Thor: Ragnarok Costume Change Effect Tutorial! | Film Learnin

Can't start the show looking like this. That's much better. Let's do this. Hey guys, welcome to Film Learning, the show dedicated to learning you some filmmaking and learning you good. And today we're jumping back into Thor Ragnarok to tackle, well, I couldn't find a request for it, so we're just doing a Thor costume change effect. Hope that's okay. My God. Someone asked me to do Loki's costume change effect, but it kind of reminded me of this.
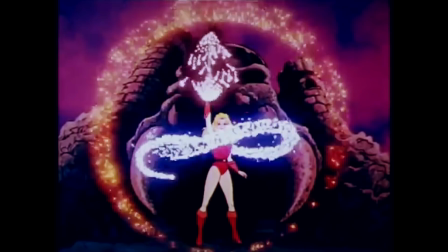Princess of power.
Now, in order to complete this effect, you need to head to filmlearning.com/downloads, big surprise, and download the Thor Lightning Costume Change Pack.
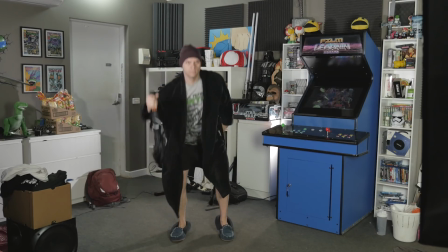[0:56]
You'll also need to shoot your actor on a locked-off tripod in their regular clothes, then of course,
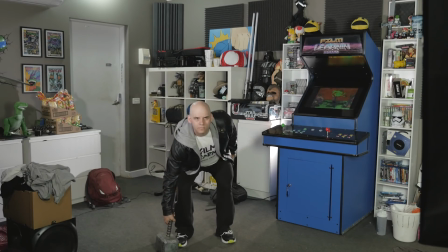[1:01]
slamming down an umbrella, and then get them back into the same shot in their change clothes. Now, for you guys out there that have After Effects CC 2013 and above, I've also included the project file for the lightning animation that I've done. In order to use this, you will need a copy of Saber. Now, while I'm recommending things, I'd also recommend you get a copy of Red Giant Universe for the Camera Shake plugin,
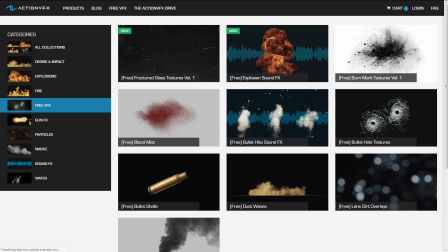[1:21]
and I'd also recommend you heading to actionvfx.com and grabbing their free Dustwave templates and their free Burn Texture templates,
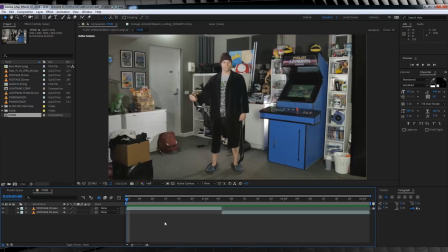[1:29]
because we're gonna use both of them. Now, you got all that? Well, let's get to work. Okay guys, here we are in After Effects, and as you can see, I have both clips set up and ready to go. Now, as you can also see, I have one clip with me in my sleeping clothes, and yes, this is what I actually slept in last night.
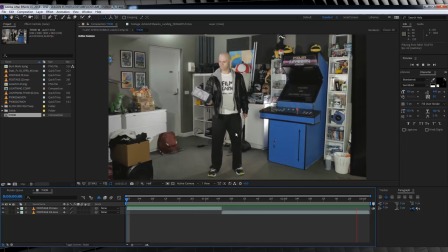[1:46]
And once I get to this point, I magically pop into my changed clothes, which will look even better if I add this sound effect. I almost don't need the lightning now. Oh, we could add it. Let's do that. Now, if you're using After Effects CC 2013 or higher, you do have two options for the lightning.
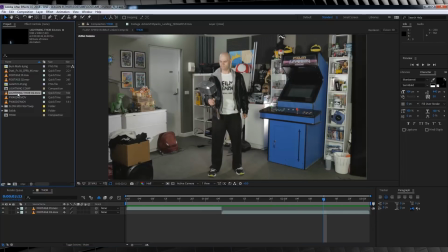[2:05]
One is the rendered animation file called Thor Lightning Final, or you can import the project file I created using Saber. Now, what's the difference between the two? Well, we'll talk about that a little later. So let's assume you're working with the movie file. Let's firstly scrub along the timeline until my umbrella hits the ground right here.
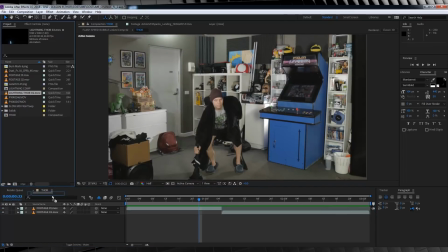[2:24]
I'll then head over, grab the movie file and drop it in at that point and change the transfer mode to screen.
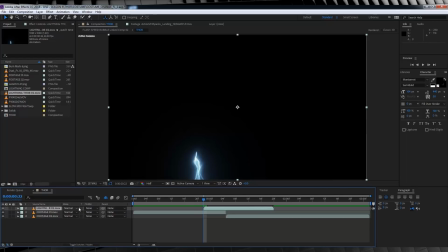[2:31]
Let's then make sure it's positioned correctly.
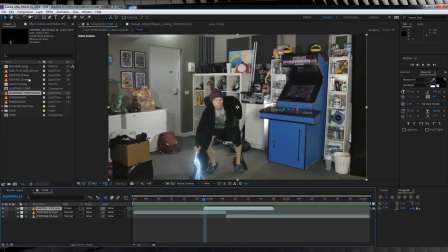[2:33]
Now, I have included a guide pick for where you need to have your actor in the shot, so just make sure you stick to that and the lightning will line up correctly. I added this because I shot mine in the studio where the room is limited and I had to adjust my lightning frame by frame to suit my placement. So use the guide to set up your shot and you'll be fine.
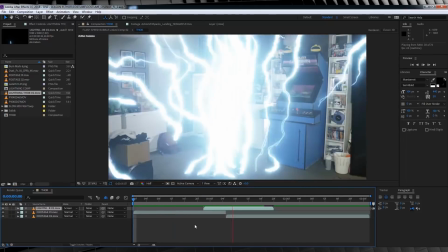[2:53]
So if we check out a preview, you can see the lightning bursts out of our umbrella, across the screen, and then the outfit changes.
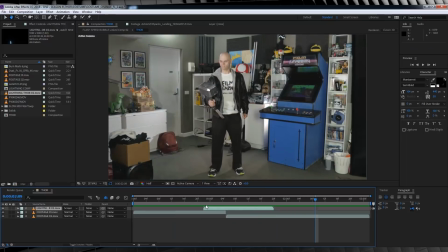[3:00]
It looks pretty good, but now let's make it better. Firstly, we're going to add some brightness and contrast to sell the lightning affecting our surrounding environment. This will help better hide the cut between both of our shots as well. So let's head up, grab an adjustment layer, and drop it below our lightning as we only want it to affect our footage.
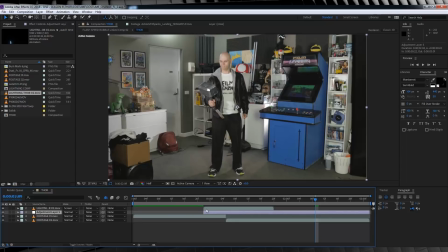[3:18]
Let's also trim it to start on the first frame of our lightning. Done.
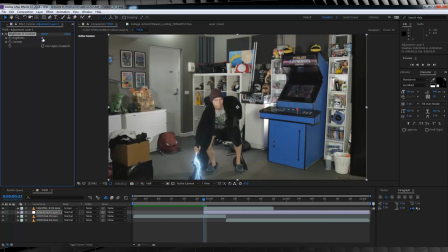[3:23]
We'll then head to Effect, Color Correction, and grab Brightness and Contrast. Now let's bump up the brightness a bit, and maybe lower the contrast.
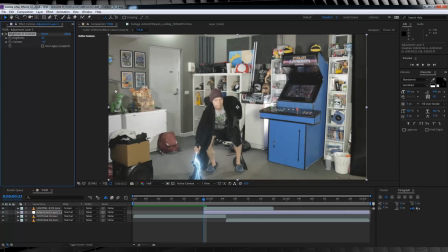[3:31]
That looks pretty good. Now it's blown out, but not too much. Now I personally want to show that the light is starting from the umbrella and expanding out, so let's head up, grab the pen tool, and draw a mask around the umbrella, and maybe the surrounds as well,
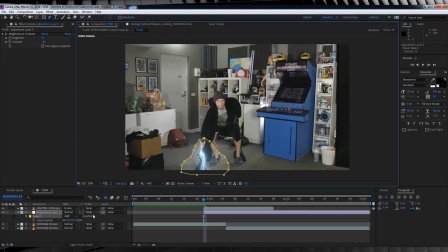[3:45]
like so. Let's then hit F and feather it out around 100 pixels. Let's then hit M on the keyboard and bring up our mask path. Let's hit the stopwatch on mask path. We'll then skip forward until the lightning fills the frame a little bit more, expand our mask a bit more.
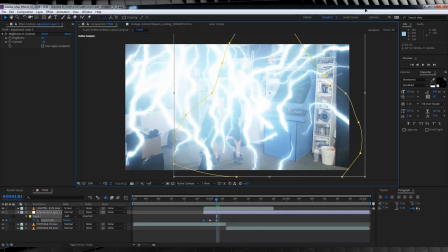[4:01]
Then we're going to skip ahead maybe one more frame until the lightning consumes the frame and expand our mask to consume the frame.